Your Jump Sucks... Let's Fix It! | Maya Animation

So I really need that to be further forward right here. So I'm going to push that forward, press S.
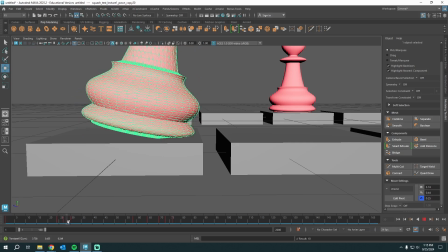[8:25]
And an easy way is like with your left hand or your right hand, whatever, a post-it note on your computer screen, mark right here, and then you'd be able to see if it's moving forward. If I had period and comma, that would help me a lot. So I think it still needs to go over just a little bit more. Press S. That feels not perfect, but better. See how in between this frame and this frame, looks like it's just rotating off of that, right?
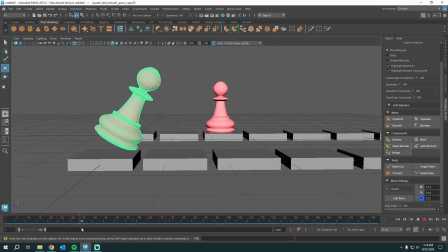[8:55]
That looks better. And then this is too slow, this part. So we're gonna grab all those with shift. We're gonna scooch it back that way. Let's press play.
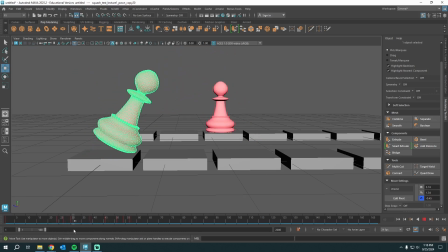[9:08]
Not too bad. Really, if I wanted to fix this, I would fix the arc, because currently this is super straight. It goes from here to kind of straight down.
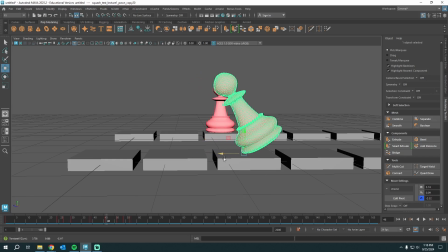[9:22]
So let's continue this arc that way. Press S. We're just going to scooch this over. Press S. Copy that frame. Paste that one.
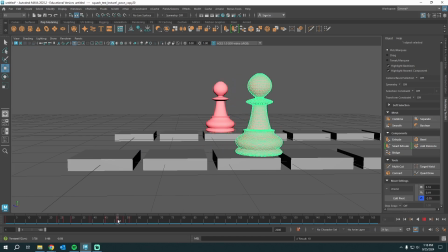[9:37]
Let's scooch this one over. See how we did there. So we got that one. We need to come forward.
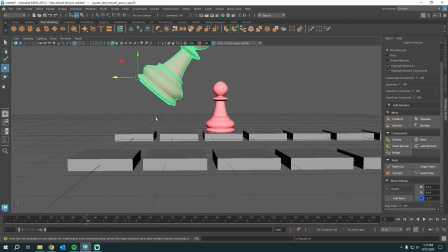[9:52]
I was just eyeballing that. So you'll be able to take more time with that. And then from point A to point B. So this is very straight from this point to the high point.
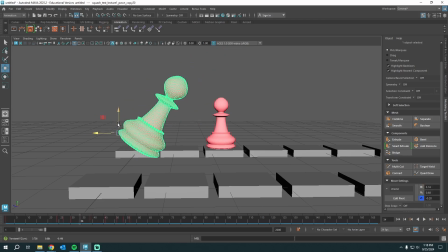[10:00]
So we could come somewhere in between and round that out a little. So I moved them over and up, and just I'm just going to see what that feels like.
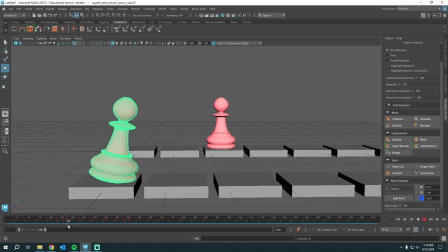[10:09]
Not quite where I want it. Let's go up some.
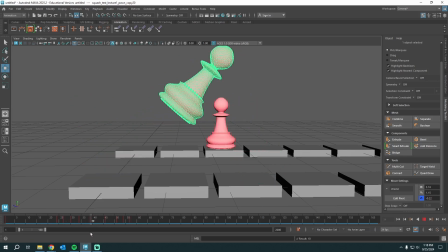[10:17]
There we go. And then from the top here to here, it's way too straight.
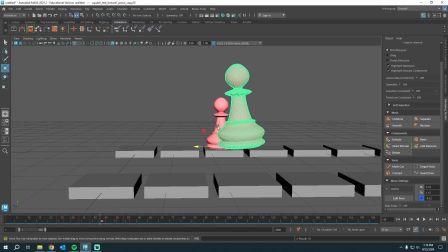[10:23]
I'm going to have him come down and out maybe.
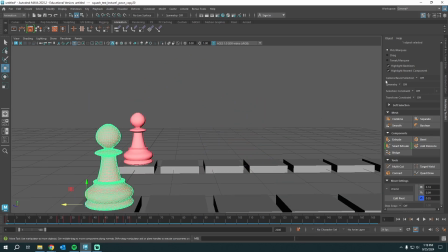[10:30]
There we go. That feels pretty good. So let's take a look at a different example in my channel box.
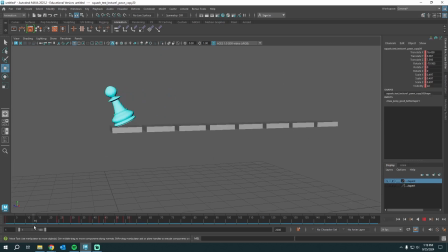[10:36]
I've got this one. Let's see how I did. There, this one's a little bit less janky. So I press play. There we go. So he has the anticipation rearing back.
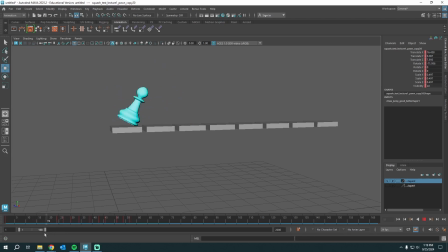[10:48]
He launches forward somewhere midair. He rotates, comes down, and then settles into position. So we took a very boring animation of this jump. Let's hide that one.
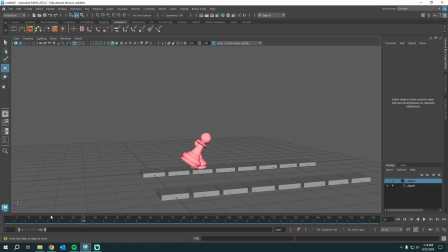[11:02]
Just focus on this back one. Very boring, right? We added three principles of animation. One of them was rearing back. The other, we just kind of posed it a little bit better. We added arc to our jump.
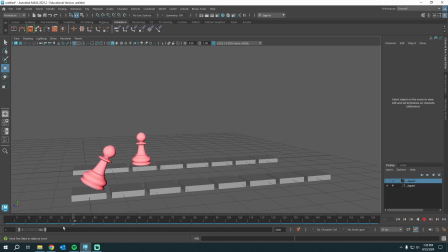[11:21]
We then added follow through and overlapping action. So all of that can help push and tell a better story. This looks super boring and robotic. And this one looks like it's got a little bit more life. And then even more so, this guy looks like it's its own character that's moving around.
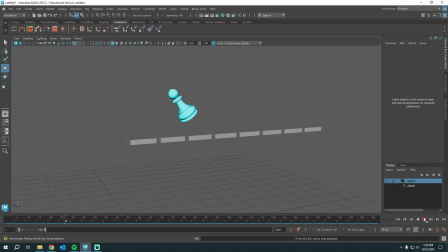[11:41]
So take those into consideration whenever you are animating.